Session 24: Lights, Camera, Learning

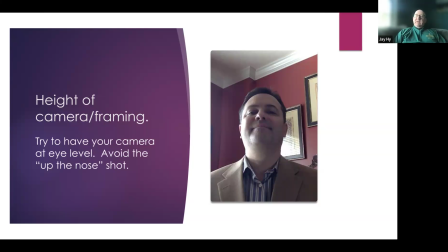(8:11)
And from a viewer's perspective, as you can see, we're looking basically up this person's nostrils, and we don't want to do that. That's just very unappealing as well. And there will be some tips you can do to alleviate that problem.
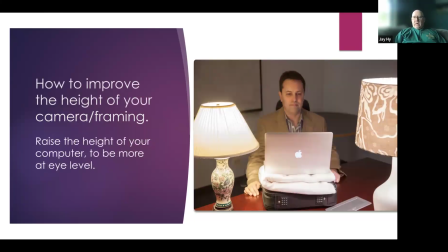(8:25)
So this is the same picture as before, but we're going to use it to talk about something different. As you can see, person's using the room lights, using the lamps, but they adjusted the height of their camera on their laptop. They used the laptop case.
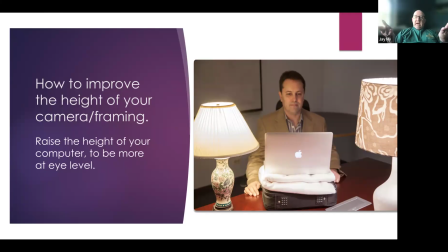(8:43)
They grabbed a towel from the bathroom, brought it out, adjusted that height so they're more on a eye-to-eye level. Is You can't see it here, but I have a pillow under mine as well to raise the height of my camera so I can talk to you eye to eye.
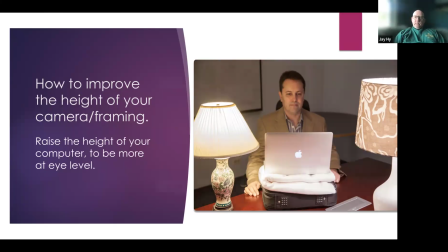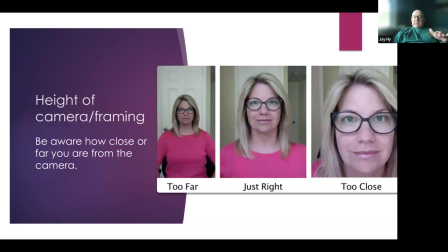(9:06)
Framing is also very important. When you think about it, when I shoot videos, I want the person's eye level to be about 75 to 70% up in the shot, which would be the middle picture here.
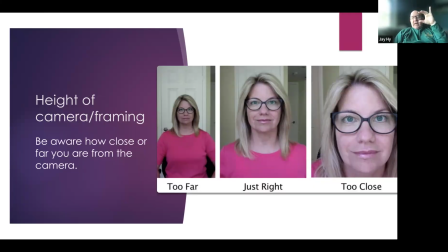(9:22)
As you can see, there's a little bit of headroom. That eye level is about 70% of the way up on the screen. It's a nice composed, balanced shot. The picture on the left, person's just too far away.
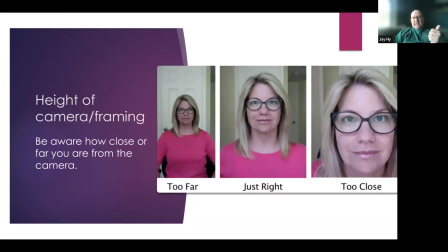(9:37)
Their eye level at the on the frame here is probably 55%. As you can see, there's way too much headroom in the shot on the left.
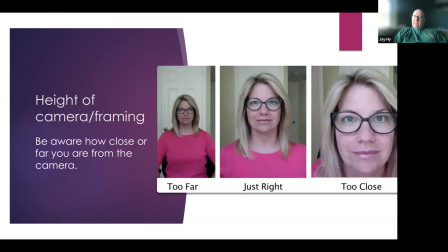(9:51)
You also don't want to go the other way and be too close. We try to not invade our personal space when we're speaking to our students or colleagues in the office. You can almost see like the pores in this woman's face because she is just way too close.
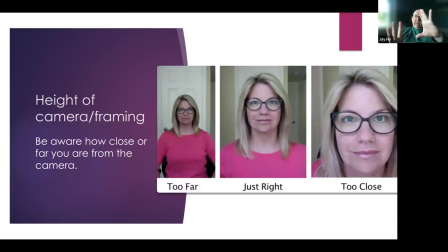(10:09)
So try to compose yourself and your shot in a medium kind of framing with just a hair, a bit of headroom, and your eye level at about 75%.
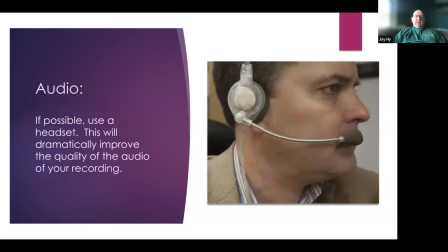(10:24)
In terms of audio, try to use a headset if possible. If you're not comfortable with the quality of your camera in your laptop or your home computer, I am in this instance. But I have a colleague of mine.
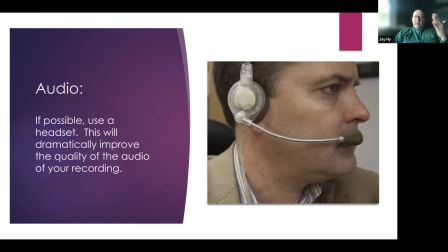(10:40)
She uses her headset quite often, and her audio comes across crisp and clear. Try to have that microphone right near your mouth, but not scraping up against your lips, maybe just a half inch away.
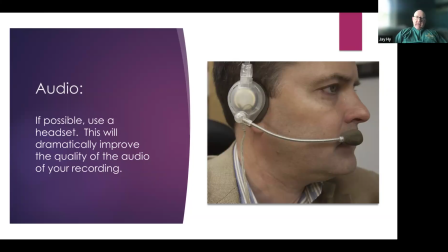(10:54)
That'll pick up your audio nice and crisp, nice and clear, and your recording will sound excellent.
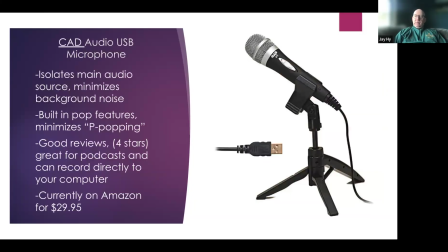(11:05)
In terms of microphones that you could use in a home setting, you certainly can bring it on the road as well and pack it away and put it in a backpack and bring it with you on the road. This CAD audio USB microphone isolates the main audio.
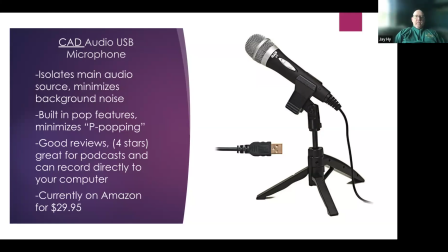(11:20)
It's a pretty direct microphone. It'll minimize any background noise. Um, there's built-in features that minimize the popping of the P's, which is very common with cheaply made microphones. Great reviews.
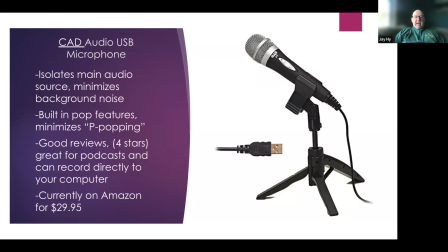(11:38)
This one's on Amazon, 4 stars. Rates for podcasts, and it can record directly in your computer. The USB cable there. Very inexpensive, $30. Not too bad at all. In terms of background noise, I wanted to bring something else up.
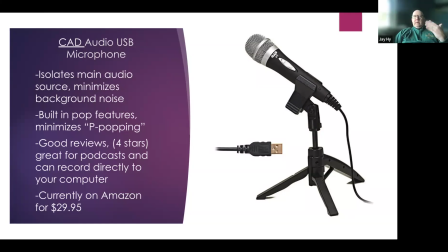(11:54)
If you're in a hotel room, maybe in a urban area, New York City or wherever, even at a home setting, try to control the audio around you outside. Maybe not have those windows open with the honking of the horns, with the emergency sirens.
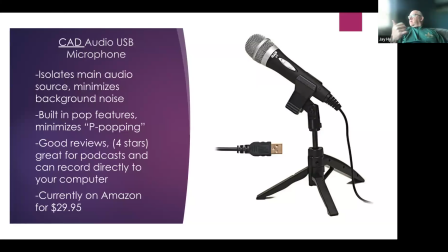(12:13)
I just closed my window because I noticed the dog was barking outside.
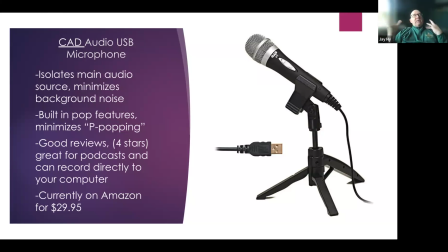(12:17)
You want to eliminate those outside factors, those audible features that might be distracting to your viewers or distracting to yourself as you're making your video content.
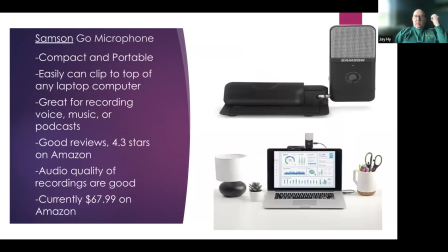(12:33)
I like this one a lot. This is the Samsung Go microphone. It's compatible, portable. It folds up into a nice little pouch. Can easily clip on to any laptop. So it kind of would enhance the audio of your recording as opposed to using the laptop microphone.
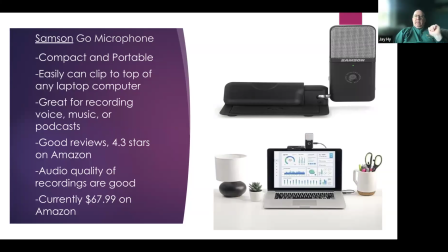(12:52)
You're going to speak directly into it because it would clip on right above your camera here. Great reviews, 4.3 stars. The audio quality is excellent. Um, Currently, this is a little bit more expensive, $67.99 on Amazon.
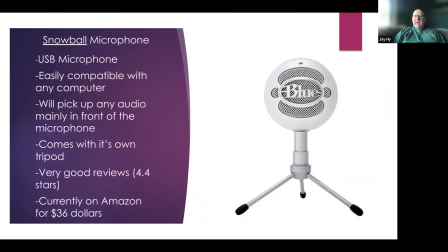(13:12)
This is a Snowball microphone. This is a great option as well. It has a USB cable, not shown, but I looked at the pictures. It has one. Easily compatible with any computer. We'll pick up audio mainly in front of the microphone.
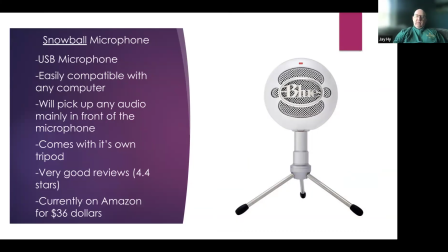(13:27)
We usually have a few of these in our office that are directly right off um, the person's computer. They have a great tripod. Comes with its own tripod. Great reviews, 4.4 stars.
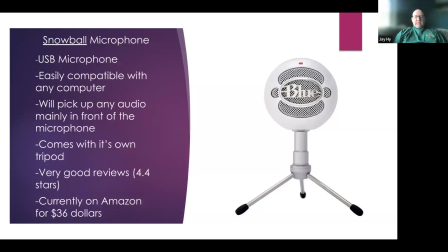(13:42)
Like I said, we use this in extended learning, and this one's currently on Amazon for $36. Pretty affordable.
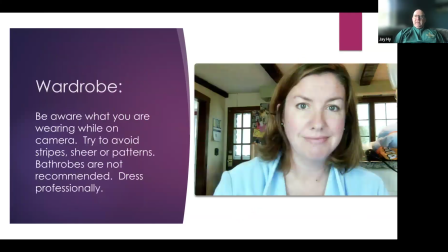(13:54)
One thing we're going to talk about is wardrobe. Kind of be aware of what you're wearing when you come into campus to present to your students, but also when you're at home. You want to be professional.
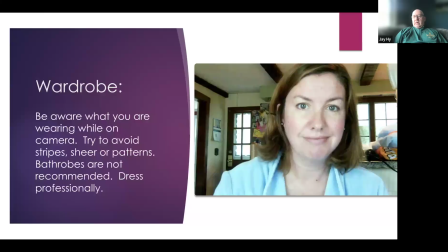(14:08)
You don't want to roll out of bed and wear, you know, a nightgown or a robe like this woman did. She's just doing a great job using that natural light, but she kind of dressed down on the weekend. She's looking very unprofessional. You're representing yourself to your students, even if you're at home.
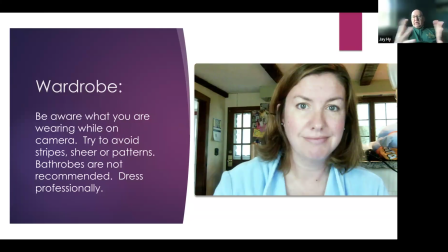(14:28)
So try to dress professionally. Don't wear stripes. That will not come out on camera very well. Sheer patterns, kind of distracting. Solid colors are the best. Red, blue, green, yellows look great, things of that nature.
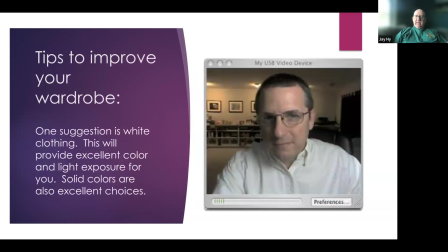(14:51)
Like I said, solid choices are great. Tips to improve your wardrobe. White clothing. As you can see, this person is using A key light looks like a room light, but they're wearing white, which is fine because they're getting that light is reflecting off their shirt and filling in under their neck,
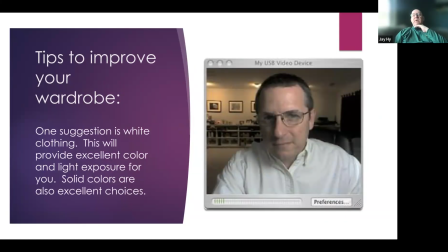(15:10)
maybe some shadows under here. White is also good to kind of fill in any shadows or parts of your face that just aren't really well lit. They could maybe turn their head a little more. As you can see, there's a shadow on his right side. Yeah, if you put another room light on that side, that would fill in that side.
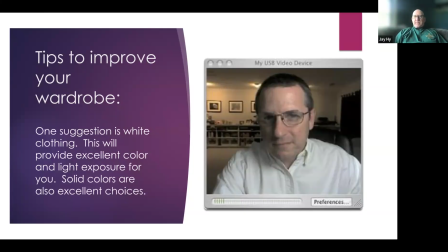(15:30)
So just some choices, just some things to think about when you're making your videos at home. One thing I will mention, if you wear green and you're working in front of a green screen, I would not recommend green on green because it will key out the green and you will look like a ghost with a floating head.
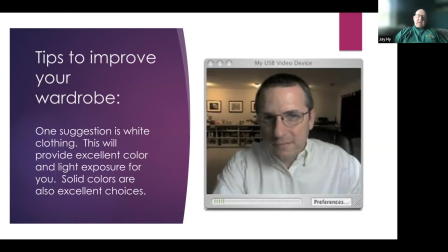(15:46)
So if you're ever producing videos in front of a green screen, wear solid colors, just not green.
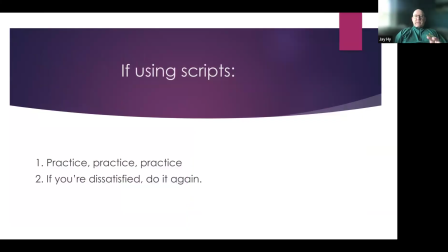(15:57)
If you're using scripts, if you wanted to get your message across, you didn't want to just do things off the cuff, you wanted to kind of maybe type something out, practice, practice, practice. Go over it again and again and again so you're comfortable.
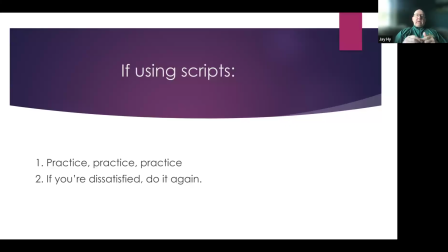(16:12)
Maybe record on the third time you go through your script. If things didn't turn out, you're dissatisfied, do it again.